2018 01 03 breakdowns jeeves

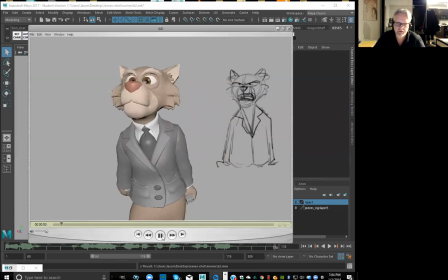I'm just going to change the timing, right?
So I'd say, anyone, until I blow this whistle, do you understand?
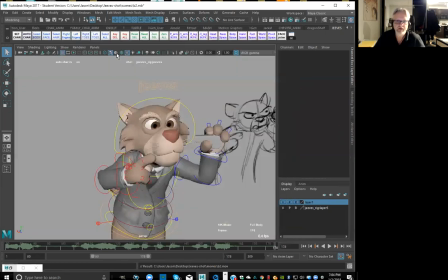Just whistle, just feels a little late, right? So let's have a look. So I'm going to do a select all, right? So everything's there.
I blow this whistle.
So it feels like it's on, but like when it's being played back, it feels late.
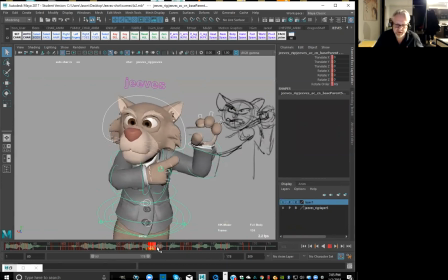So what I'm going to do is tighten up on some of these right here, right? So basically bringing, so what I'm doing here is I'm clicking in a blank spot with my shift key and left mouse button and just dragging the box around.
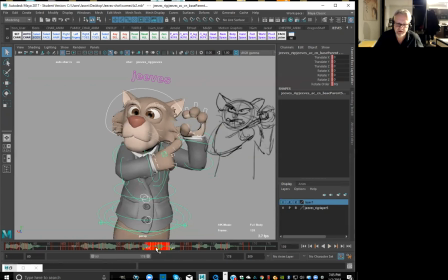So I'm just going to drag everything that's selected a little bit earlier. So like one frame earlier there. One frame earlier here.
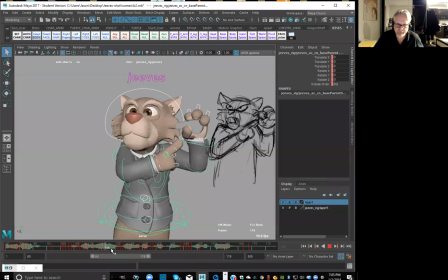Okay, and even here, I'm going to just get that light so that it's a tiny bit earlier, like it's preceding the accent. You know, that's where I really want it.
I blow this whistle.
All right, let's check it out.
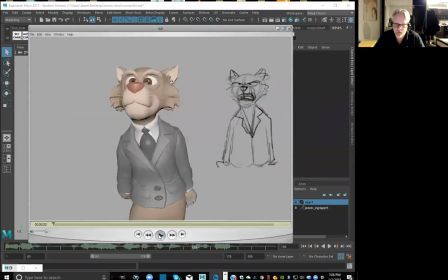See if that made it any better. So like this is the way it was before. Anyone, until I blow this whistle.
Do you understand?
All right, let's have a look now.
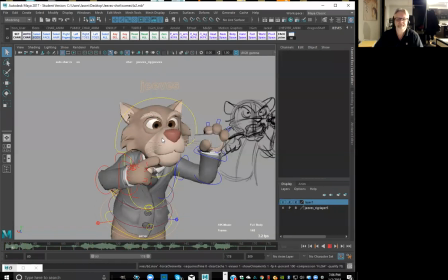The breakdown stage, this stage right now that we're doing, this is where I feel like the shot really starts to come alive,
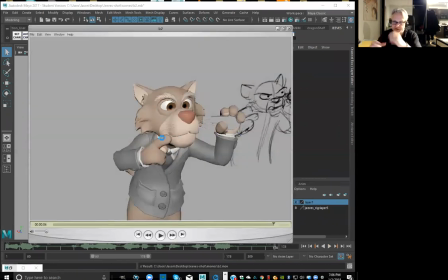you know, because like before it was just like step mode poses. And then you're getting to start to see, like, okay, how do we get that fluidity? Like, how do we get those overlapping actions happening? And there really is this sort of breakdown stage where you start to look at, like,
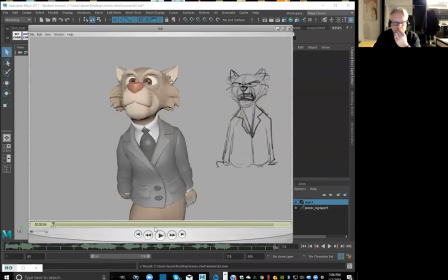each limb and then the whole entire pose and how it's being affected by each limb.
Anyone? Until I blow this whistle. Do you understand?
See, that's better, right? Because now it feels like he's hitting that second point at the actual whistle itself.
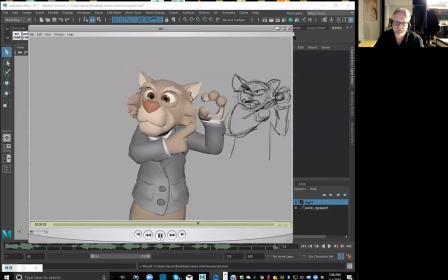Anyone? Until I blow this whistle. Do you understand? Anyone? Until I blow this whistle. Do you understand?
Okay, and now he's trying like a, do you understand? Right.
Anyone? Until I blow this whistle. Do you understand?
Good, okay.
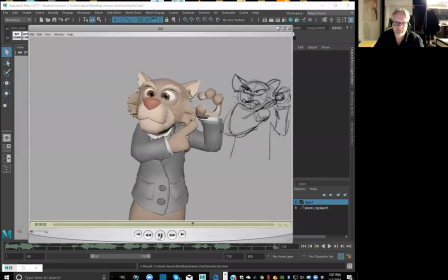Anyone? Until I blow this whistle. Do you understand? Anyone? Until I blow this whistle. Do you understand?
And you even get like that little bit of a shake right here, you know, as he really gets the whistle up and then hits that pose.
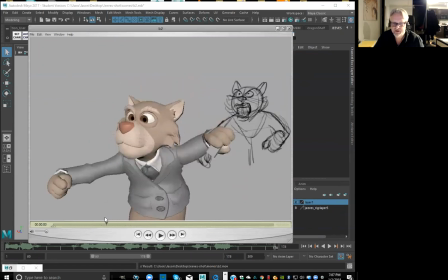So we're hitting like this nice transition, like, so the arms are not coming up at exactly the same time. Like, so you get that really nice snap in there. Like, so there's a fluidity to the way this arm comes around and points in,
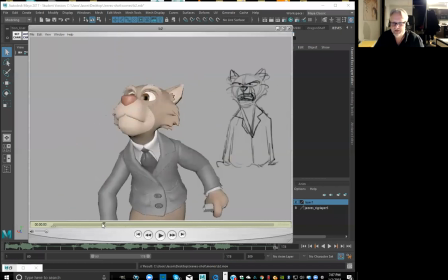but then there's a little bit of a nice nuance to where, like, this arm, his left arm, right, the screen right arm comes up, anticipates and then hits that pose. So it kind of reveals it a little bit before we actually point towards it.
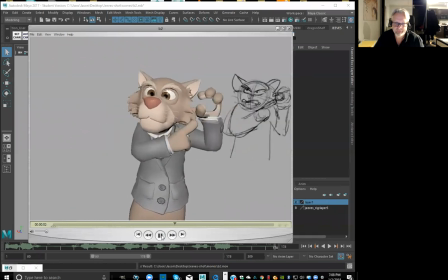Right?
Anyone? Until I blow this whistle. Do you understand?
Good.
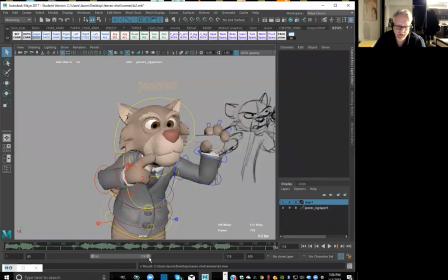All right. Good. Getting there. All right. Next. So we wanted to retime. Right here. So I want to delay.
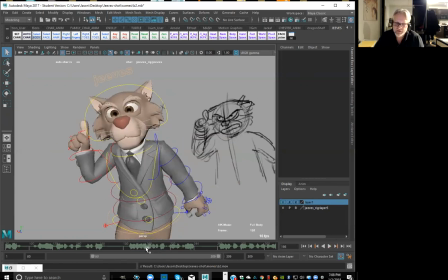I want to stay in this pose for a little bit longer, so we're spending a little less time transitioning down, and then we hit that the same way. So it's really just the timing of how we're getting from this pose to the next pose.
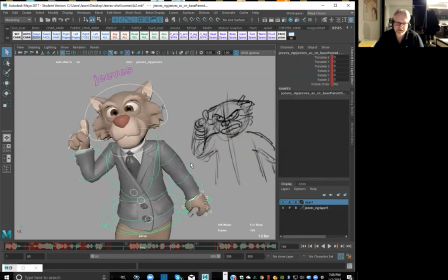So again, select all, right? So it's right here, right between these two, right? So I wanna tighten up that timing. And right now we've got this fours, right? So every fourth frame, so we got 204, 208, 212.